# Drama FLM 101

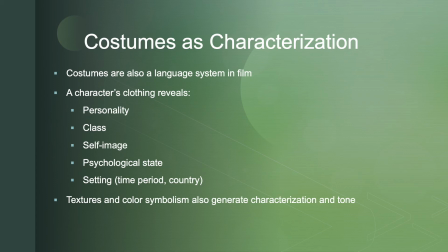So just remember those cool and warm color symbolism, what red might mean, what blue might mean, and that will help you kind of understand a little bit more about these characters. Finally, like settings, costumes and makeup can be realist or formalist.
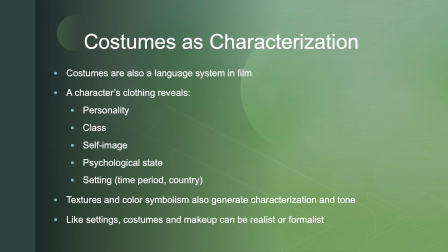They can range anywhere on that scale. They can be just like the rest of the film or stand against the rest of the film. So you can have one character whose costumes are more or less realist or formalist than other characters. You can have one set that's more or less realist or formalist than the other sets.
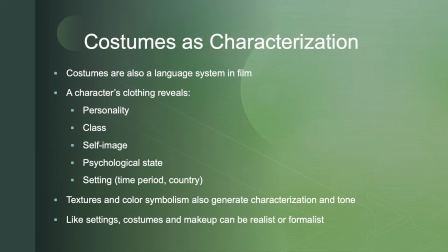And so you want to, if you do see something like that in a film that you are analyzing, take a second and think about it. What is going on in this particular space in this film that it feels so much more bizarre than the rest of the film? Like an easy comparison might be something like Marion's room in the Bates Motel, which seems totally realist.
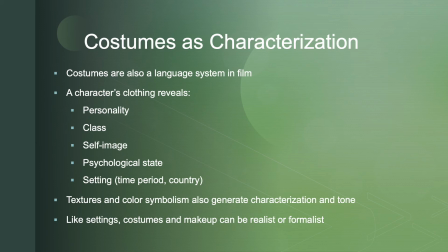It looks like a kind of crappy, cheap hotel room would look in the 1960s, early 1960s, and compare that to kind of formalist strangeness of Norman Bates's office at the hotel with all of the birds,
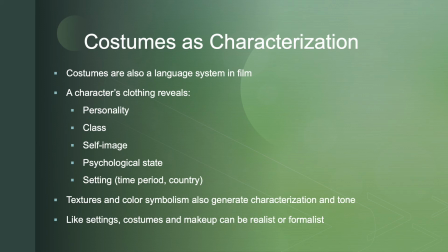right? All the stuffy furniture, which feels less like you are in the real world and like you've entered some sort of gothic room in a gothic novel. Moving forward, I want to get a little bit more into how costumes actually help us understand, as an example, characterizations, how costumes can have symbolic elements.
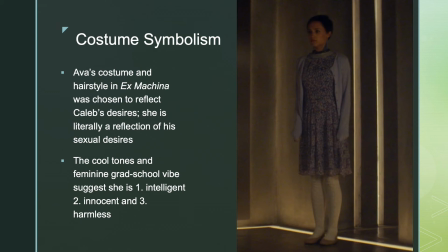Okay, so let's talk a little bit how costumes can be symbolic. This costume comes from the film Ex Machina. You guys will remember it. This is the costume that Ava chooses. What's cool about this costume is it really helps us to really see how
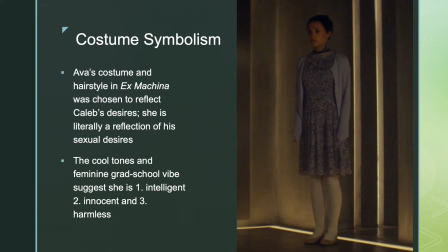deliberate choices in costumes can be and how costumes can have symbolic weight. We remember this scene where Ava says, like, "Hey, Caleb, I want to do something for you," and she walks off and she very deliberately chooses amongst many wigs that she could put on this wig,
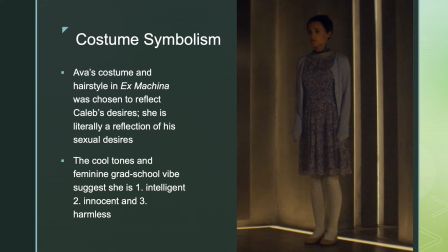and amongst her clothes, these clothes to put on. And so it gives us a chance to really think about why, right? What is it that this particular costume is telegraphing? And what way is it symbolic? And just to remind you one more time, symbol is something that equals something else, right? In this case, it's a little bit complicated, actually.
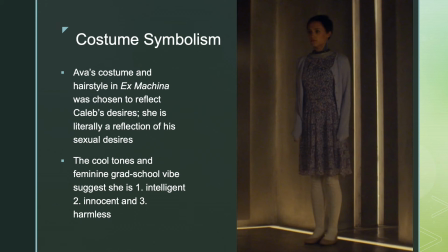We look at this and it really looks typically like something that like a grad student would wear the first time she goes to a conference, or that you might wear to church on Easter Sunday. But telling you just those two things actually telegraphs a whole lot of information. Now, one thing that we know,
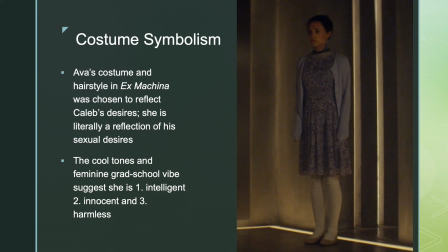and we find out later on in the film, is that Ava is programmed to be the object of Caleb's sexual fantasies and Caleb's sexual desires. She was designed to look like exactly what Caleb's dream woman would look like, including the way she dresses,
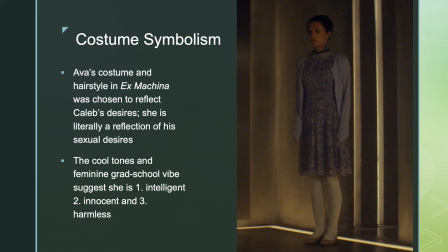using the algorithms of Caleb, using algorithms designed by Caleb's or created by Caleb's search history. Right? This is what Nathan tells us later on, that she was designed perfectly to be his sexual fantasy.
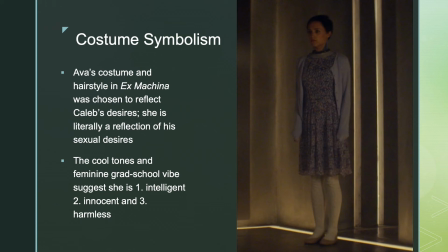And in fact, then what we can think of is that Caleb is literally a reflection of Ava is literally a reflection of Caleb's sexual desires. She equals his sexual desires. This costume actually telegraphs a lot of symbolic information as well.
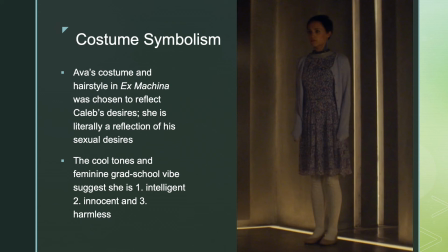It tells us it's bluish, kind of it's not pink, and I think pink and red wouldn't be great for this movie because it's such a grayish, greenish, bluish kind of movie that pink and red might seem a little bit too violent. It might give away that Ava is actually the femme fatale, right?
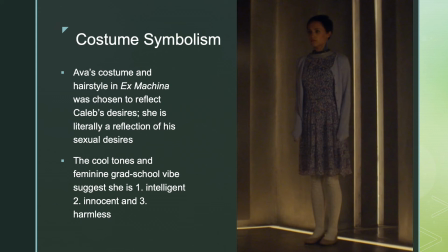That she is going to turn at some point. But right now, she is trying to be the symbol of Caleb's sexual desire. She wants to appear to be innocent, and she wants to be smart. Clearly, he wants a smart woman, and harmless, right? And so we get this kind of damsel in distress vibe from this costume.
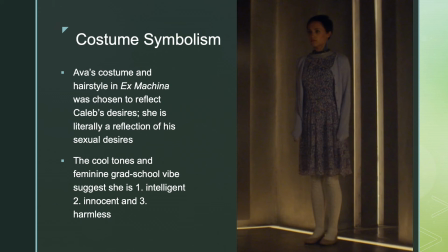It's a little bit frumpy. Notice that even though the dress is tailored, probably up at the top, that tailoring is kind of ruined by the cardigan, which is kind of frumpy.